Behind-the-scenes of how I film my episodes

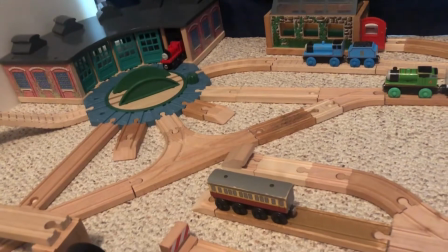(0:01)
Hey everyone, so today I'm going to be giving you a special behind-the-scenes look at how I film my videos.
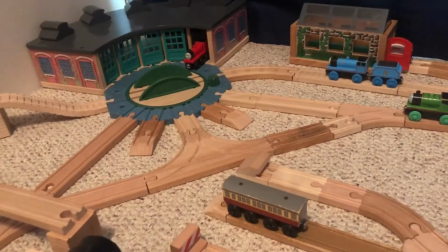(0:10)
This is going to be my 300 subscriber special. So, right now I have my camera up right now.
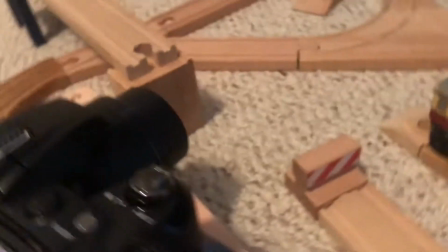(0:19)
It James... It is a Nikon Coolpix L120.
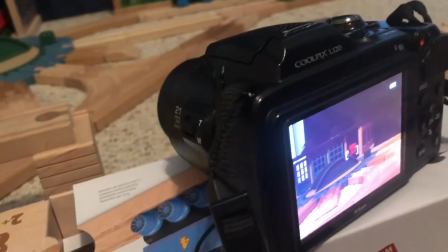(0:29)
and I got it at McKay's for $34. It's a great camera.
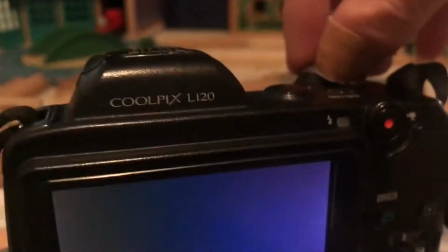(0:35)
Couldn't be using it from now on. It has great zoom. Oh,
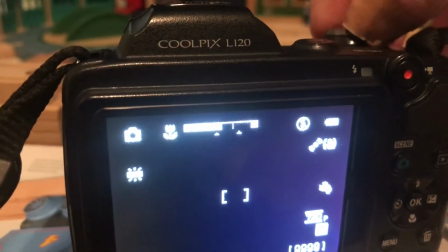(0:41)
tried to power off on me.
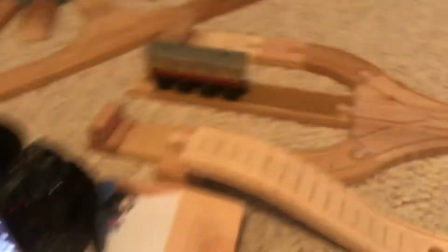(0:45)
So, um, you're probably wondering why I don't have the track here.
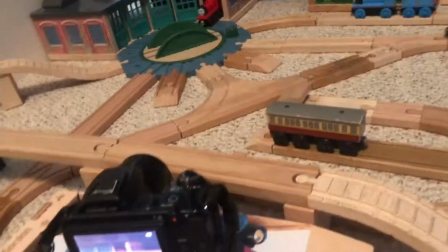(0:48)
Well, it is to get a good view of James and the Shed, but if I had the track there like that, it would block the camera lens.
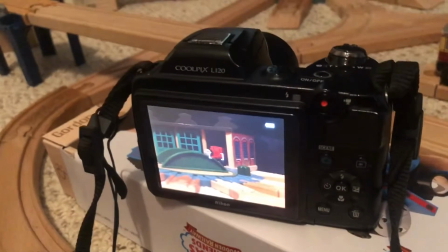(0:55)
So I have that. You can't even really notice it if you're zoomed in um there
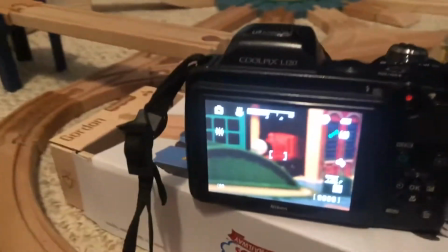(1:05)
we go
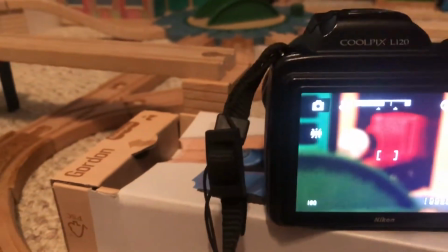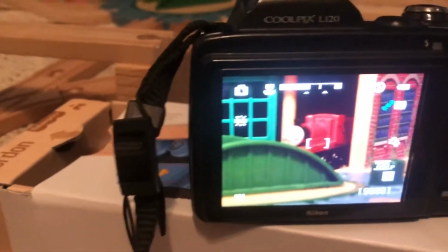(1:14)
so uh that's that and um
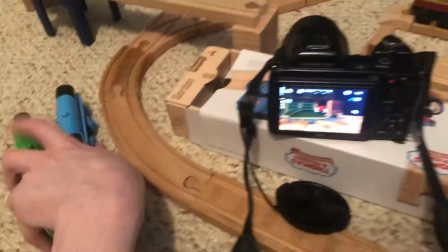(1:20)
i have characters on standby right here it's going to coordinate edward so
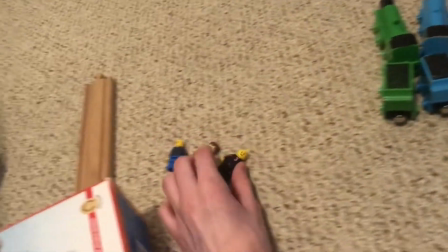(1:27)
and then i also have my legos lego figurines i have to top them hat and then to
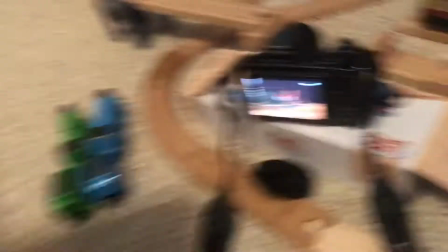(1:32)
a driver environment and i also have boxes to set my camera on because i do not have
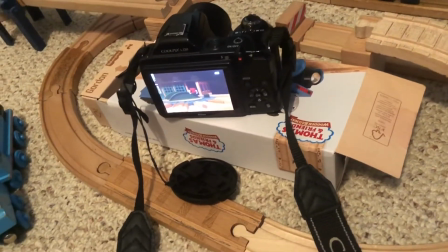(1:36)
a really good tripod for my camera because um it'll wiggle around and
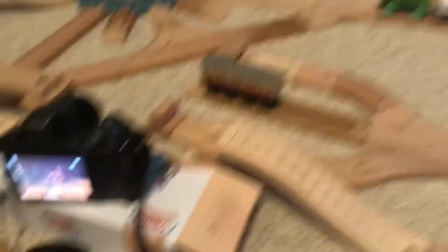(1:42)
yeah and then so uh edward
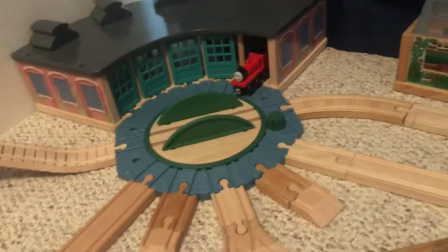(1:47)
is getting ready to puff in to you know console james saying it'll be all right the camera's
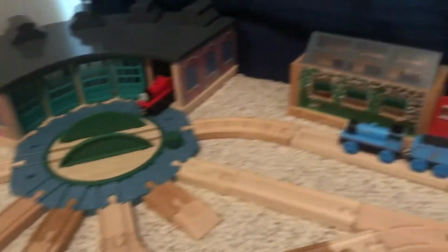(1:52)
trying to power off again but yeah i'm just gonna go ahead and get this scene done and
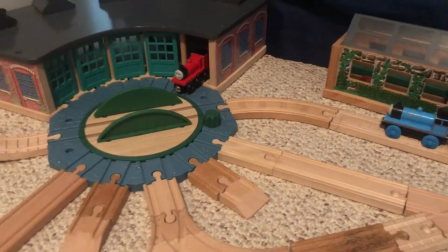(1:57)
i'll come back and i'll see you when i see you and
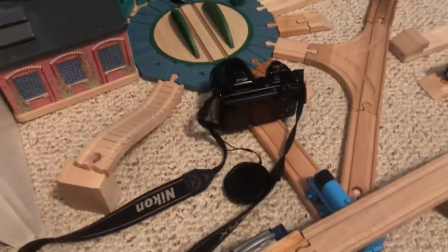(2:01)
i am back from filming the first scene of James's second chance I
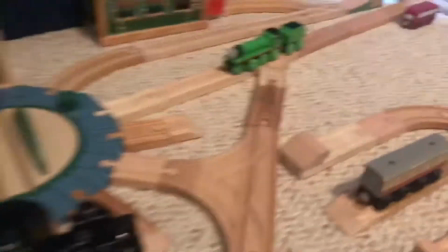(2:09)
had to reposition the camera a couple times to get to get shots of Henry and
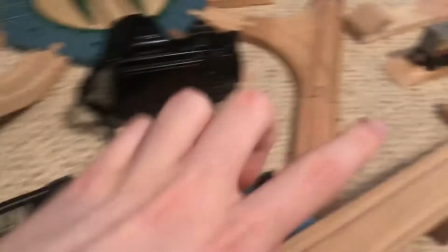(2:14)
Gordon and I also had to I put this 8 inch track piece back
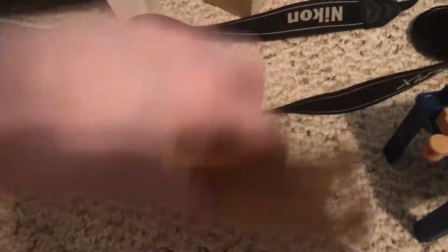(2:19)
but I have to take these out so I can get a good I had to get a
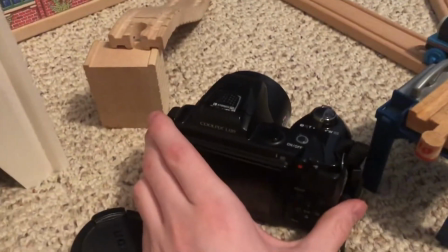(2:23)
shot like this and the bridge was getting your way so I just decided to show that up.
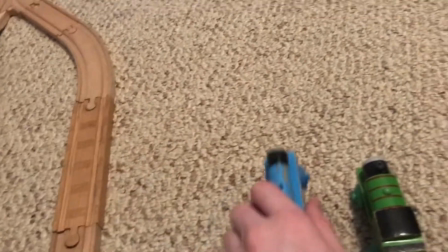(2:30)
And you're probably wondering why I have, um, Edward and Percy right here on standby.
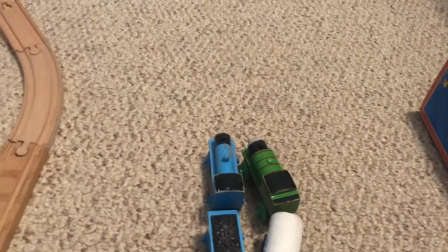(2:36)
That is because, um,
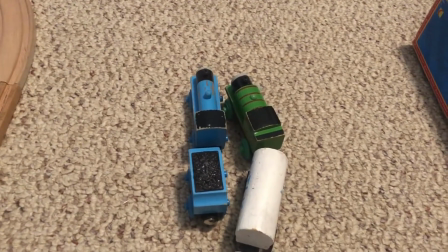(2:38)
I don't really want to have any background or continuity issues, um, because they've already appeared in this episode.
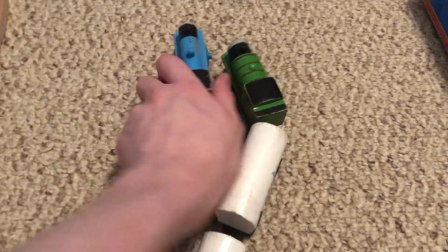(2:46)
Percy was a background character, but Edward actually spoke.
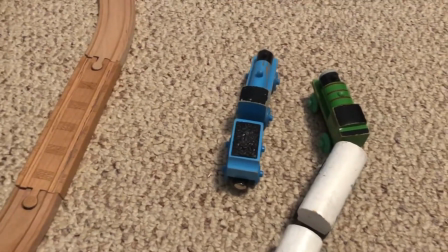(2:50)
Um, but yeah, um, and I'm going to be moving on to the next
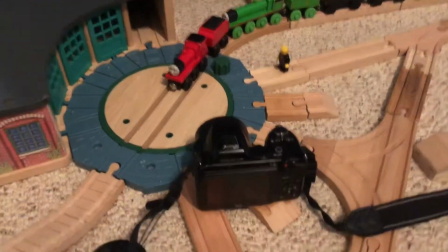(2:57)
scene well I am back and I got a good bit done there were a couple of bumps
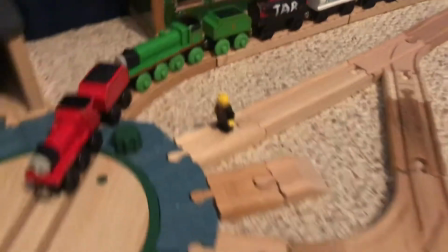(3:03)
for some reason my camera would not focus on Sir Topham Hatt I don't know what it was up with that and I'm
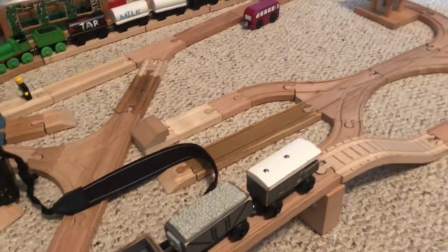(3:09)
gonna have to move a few things around for the next bit like I'm probably gonna have to
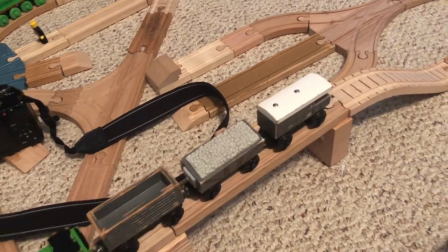(3:15)
move Oliver and Dutt's train down
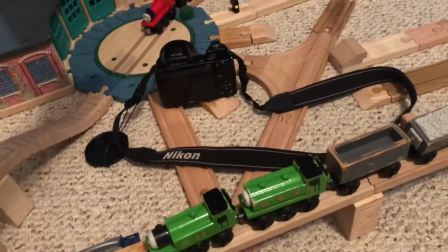(3:22)
to this line just temporarily so James and Edward can go up the bridge with Henry and then
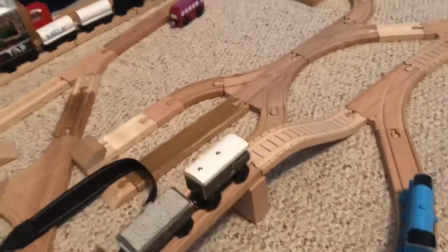(3:27)
I'm also gonna have to move Thomas over there to a different track
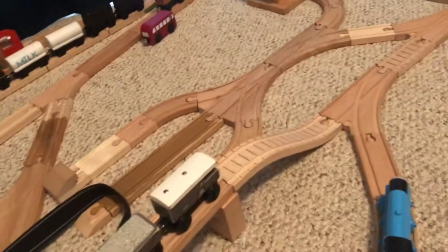(3:32)
so we don't have continuity issues but yeah this episode is nearly done
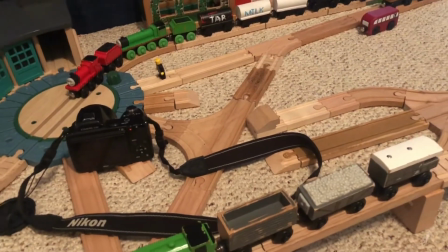(3:38)
and after that I will show you how I edit my videos alright
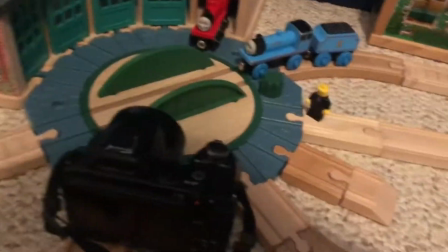(3:45)
I am nearly done filming this episode I just have well more like one
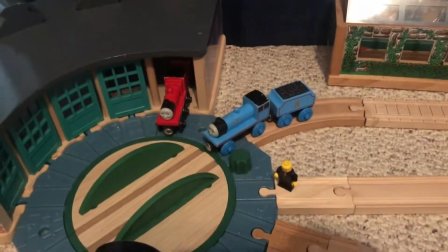(3:50)
and a half scenes but I had this scene where Sir Topham Hatt says that,
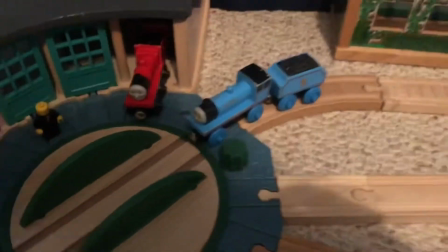(3:54)
well, he realizes that James is sorry and that he can come out of the shed now and do jobs and be a really useful engine.
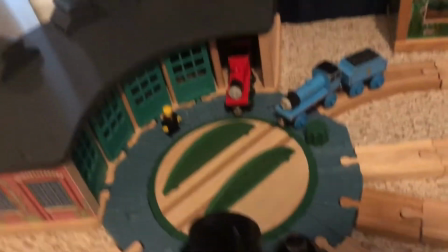(4:03)
Um, Edward's also gonna be there just in support of James, obviously, and then I also have an express coach over here.